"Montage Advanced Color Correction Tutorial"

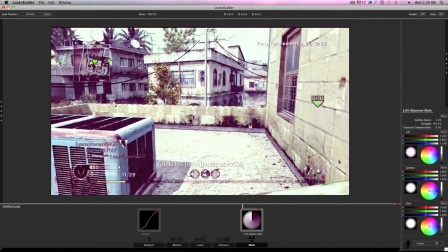4:20 I think I'm going to give it actually a little blue here. That dampens the colors a little, but it gives it a little a bit of a dreamy feel almost.
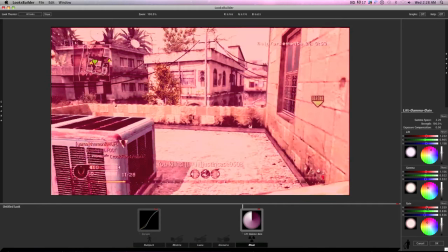4:28 It looks kind of nice. I usually don't mess with the gamma. I mess with the gain a little, because the gain is really, really sensitive.
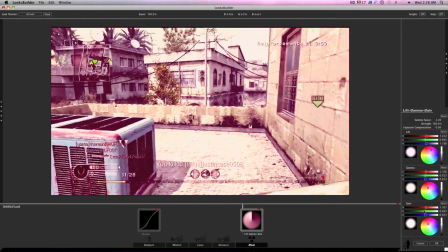4:37 You can really change the clip with just little tiny mouse movements. But you basically want you want this to match your settings up here, but in a smaller way. See, I have too much red in it. There we go. So there we go is the lift.
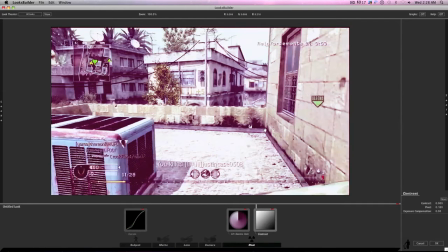4:57 You can drag contrast in if you want. I usually don't mess with it, but just for now, we'll turn the contrast up a little. 30. There we go. So now everything
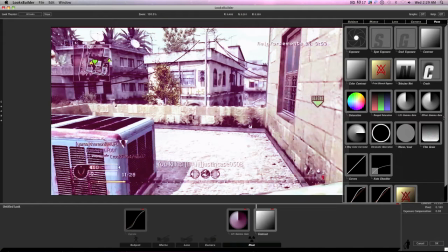5:12 stands out a little more. And that should be good for...
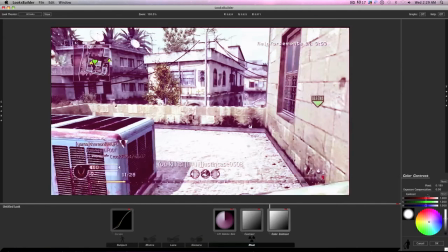5:18 Oh, maybe color contrast would be a little better of an example. Oh, screw that. Never mind. Can I delete color contrast? That would be nice. Okay. So now, get back here.
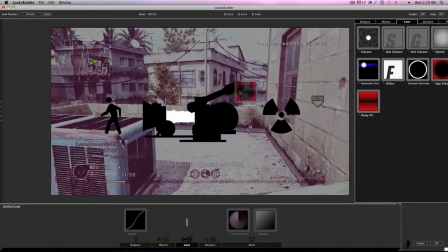5:30 Now is the around the edge kind of look. You can add, I usually add edge softness first, and this is the blur.
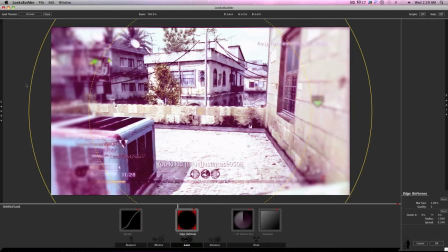5:38 So you'll see in a lot of montages, the edge will be blurred, and though you won't really notice it, it makes the montage have a little bit of a nicer feel. It feels a little smoother, and it gets you a little more focused in on the center of the screen,
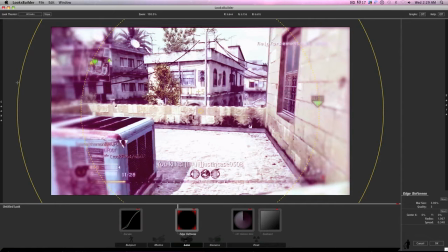5:55 so your peripherals aren't really distracted by the full screen. It focuses your attention. So you can see here, this controls the main blur, and then from what I can tell, this controls how feathered this circle is, so it gives it a little more, so you can see around the edges.
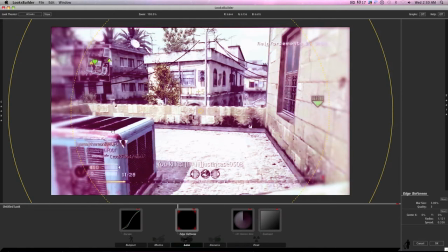6:14 It doesn't stop exactly here. There's still some blur here. So that's probably pretty good.
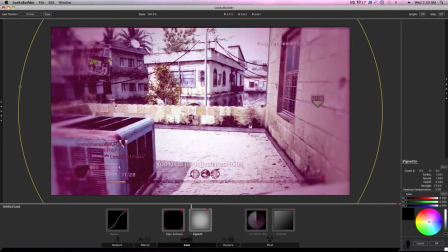6:19 And now you add this, and this adds some darkness and color around the edges, so you can make it look really nice. And once again, this keeps the focus in the center of the clip and doesn't really
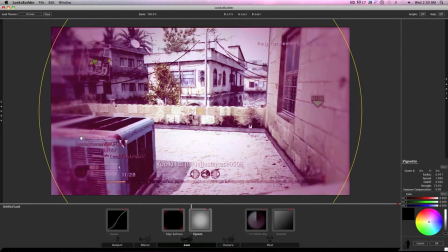6:35 make you want to look at the edge of the screen. Now, you try not to use this if you're going to get a zoomed-in shot of the kill feed or something. If you're going to zoom in on the kill feed, you don't want to use this color correction over it, or this edge softness and Virginette.
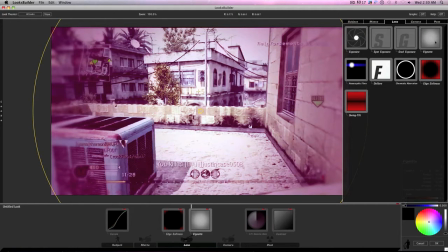6:52 I think it's Vignette. I can't pronounce it.
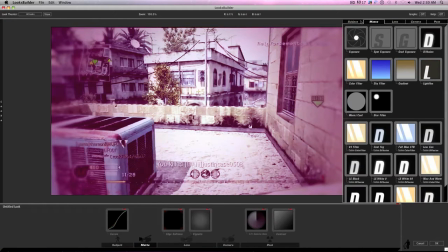6:57 I don't really care that much. But yeah, that's pretty much it for this step.
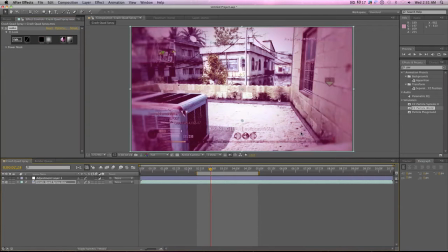7:03 So we'll just OK that, and you can see the change there, what it looks like, and I'll render it out just to show you now.
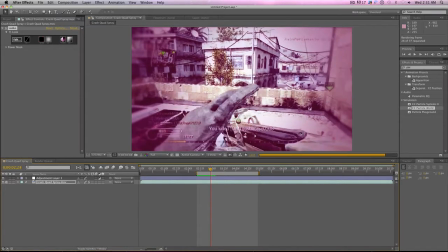7:12 So you can see, even as it's rendering, around the edges it's pretty
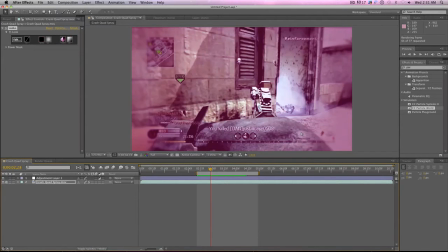7:18 blurred, and it just sort of directs your focus inwards and makes you more attent.
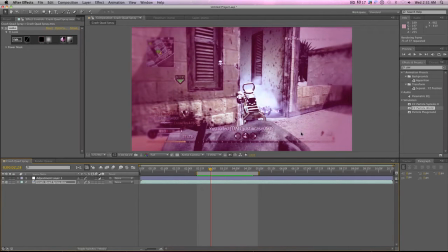7:24 And also you can see the contrast between all the colors, and you can really,
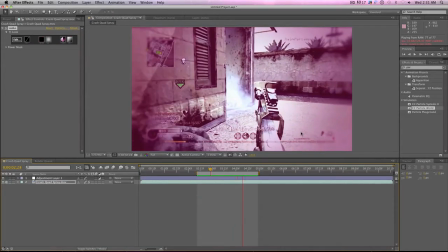7:28 it really makes everything look a little nicer, which is what color correction's for, obviously.
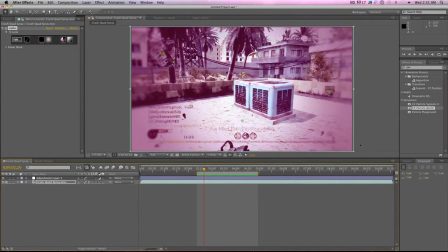7:33 My computer's lagging a bit. So now let's get back to like here,
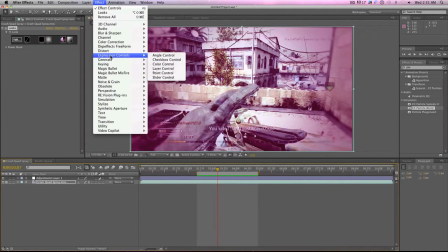7:39 and we can go and put on some motion blur. So I use Real Smart Motion Blur. I'm sure there's motion blur somewhere in here, but I generally stick with this because this is the simplest.
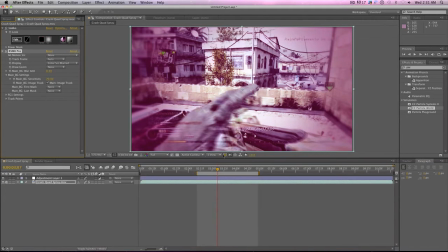7:55 Right when I put it in, I see results. And what motion blur does, in case you don't know, is blurs motion, quite obviously. So you can see here, without this motion blur here, just watch this hand. When I delete it, suddenly the hand is all smooth. And if you watch the clip,
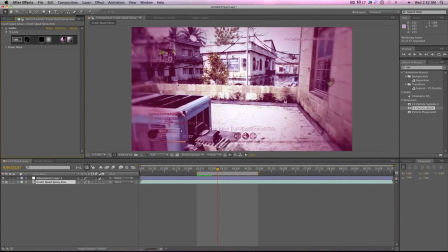8:14 you can see, even with all the color correction and everything, it looks pretty standard and average to Call of Duty.
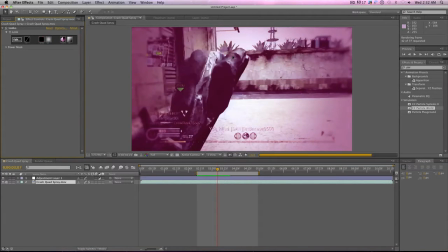8:22 Just looking around, everything's pretty smooth, and that's what a lot of people play Call of Duty for.